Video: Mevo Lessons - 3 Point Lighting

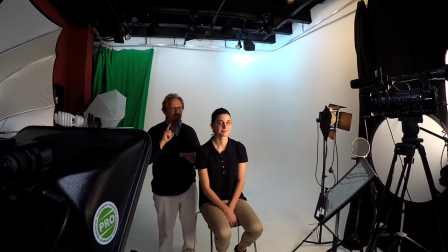0s
Okay, hi everyone, it's Professor Van Gelder, it's our first filmmaking class with VIA students. We have a gracious model today, Ellie's going to pose for us to teach three-point lighting.
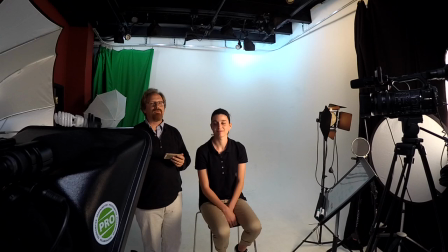10s
This is the foundation of all good photography and video, this is a film class. So we're going to start with what is three-point lighting and how it works. So if you could just turn off that light real quick, it's kind of on the cord.
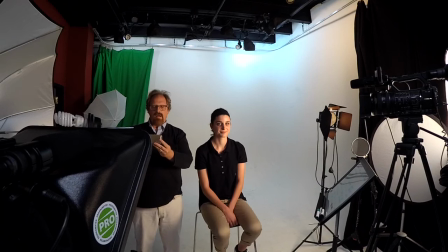28s
So we have three lights in the studio, you can see. There's one over here.
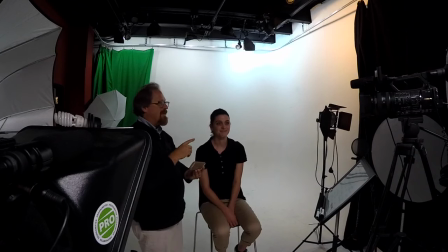37s
So this is called our, what's it called everyone? Key lights. Key lights. So there's no lighting on Ellie now, so we need our first light. And it needs to be our strongest light. So AJ, turn that on.
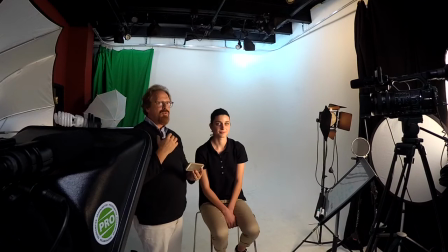53s
Great. This is our key light. So what do we notice about the key light? It makes Ellie's face really bright on one side, like there's a shadow on one side, but the other side it's really bright. Yeah, so she gets very deep shadows, sometimes not flattering, and important to have bright lights because the cameras really love the light.
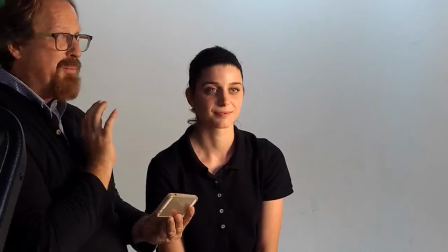74s
So basically, this is one-point lighting, okay? So let's go for another light.
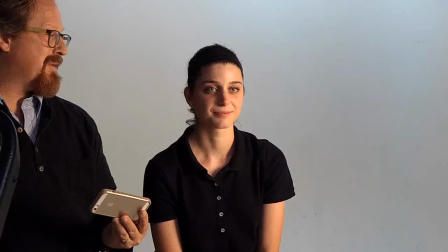80s
What's the next light called? The fill light. Fill light. Why is it called the fill light? Because it fills on the shadow of the face.
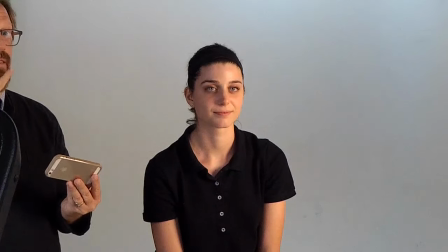86s
Beautiful. So fill lights take away, they fill that shadow, it's a little more flattering,
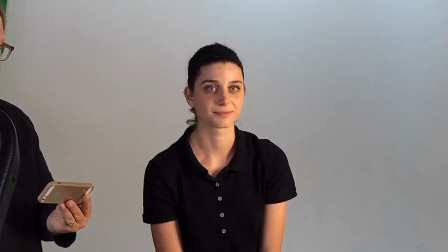93s
and we can kind of go in and out with that light in order to make it stronger or lighter, depending on what looks good.
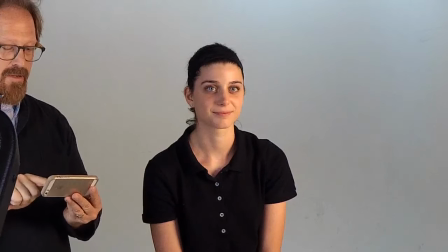102s
So we've got one more light for three-point lighting. What would that light be?
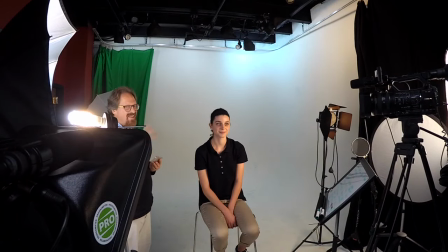107s
Kicker. Kicker, or what are the other two names? Hair light. Hair light. Or the back light. Or the back light. Great, awesome. So this is the backlight. Why do we use the backlight?
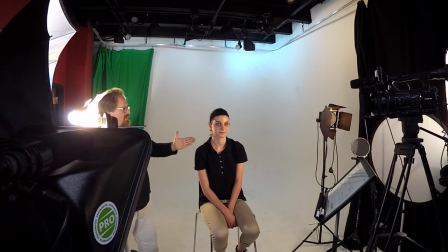118s
To show definition in the hair. Definition. It might highlight even the line of the clothes, and it kind of pops people off the background.
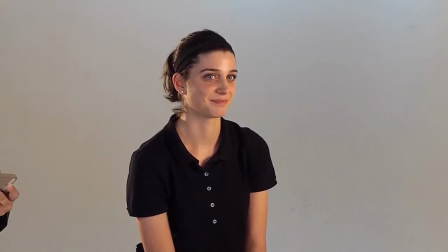127s
So this is our next close-up of Ellie and the three-point lighting.
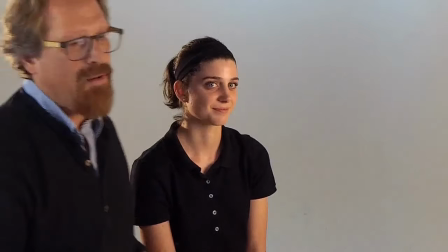134s
And this is what we call flattering light. And one last thing we're going to talk about, which we talked about today,
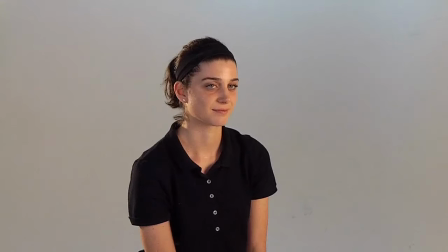143s
was this idea of composition so what do we use with composition
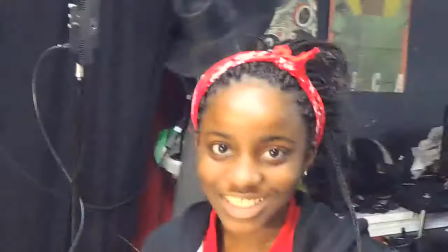149s
everybody my class here so
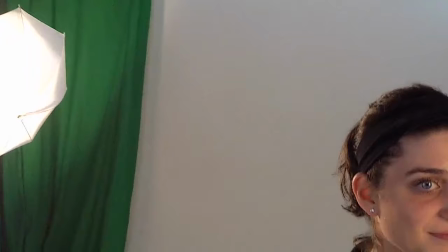155s
let's talk about composition I'm going to just get a little bit closer great
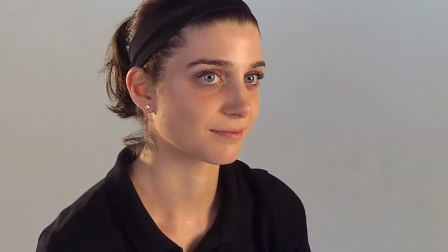162s
and Ellie is now in the center of the
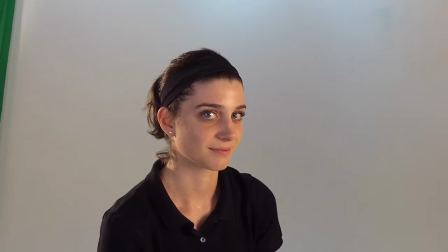168s
shot which is really just like a kind of a boring composition
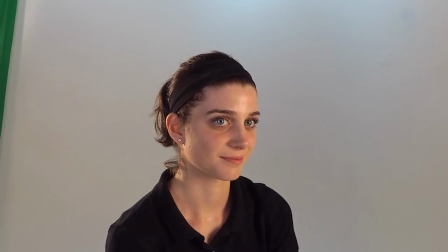173s
if we just put a little bit of room it's actually called nose room so she's
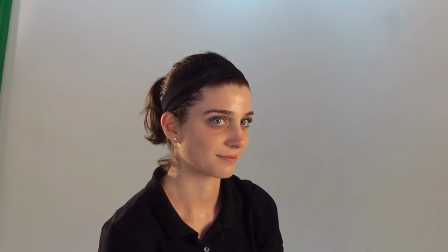178s
got a little bit of a three quarter view we are going to slide this image over so
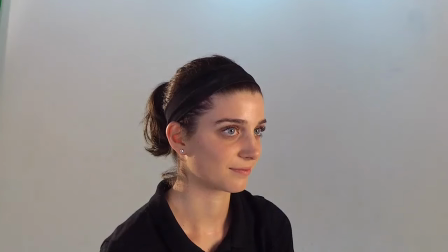183s
that she's on in the thirds
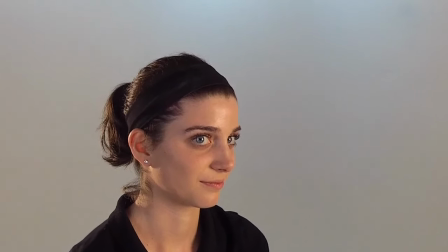186s
she's actually like in one-third to the left and that is a composed shot what's that called
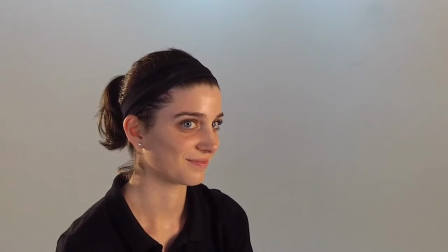194s
rule of thirds so that's our class today
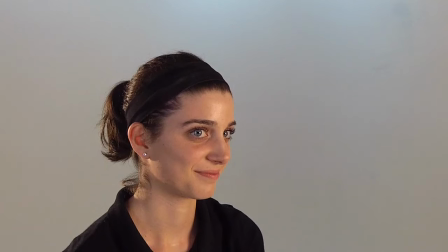200s
thank you to Ellie and everybody and this is on Facebook live so other people can learn and enjoy your parents.
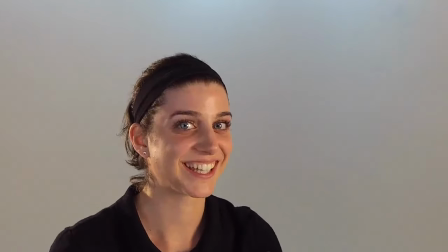205s
AJ hasn't been on the screen yet. He wants to be on the screen. Peace. And okay everyone say goodbye. Bye. Okay check in our next class. We'll try to do these every class. Bye everyone.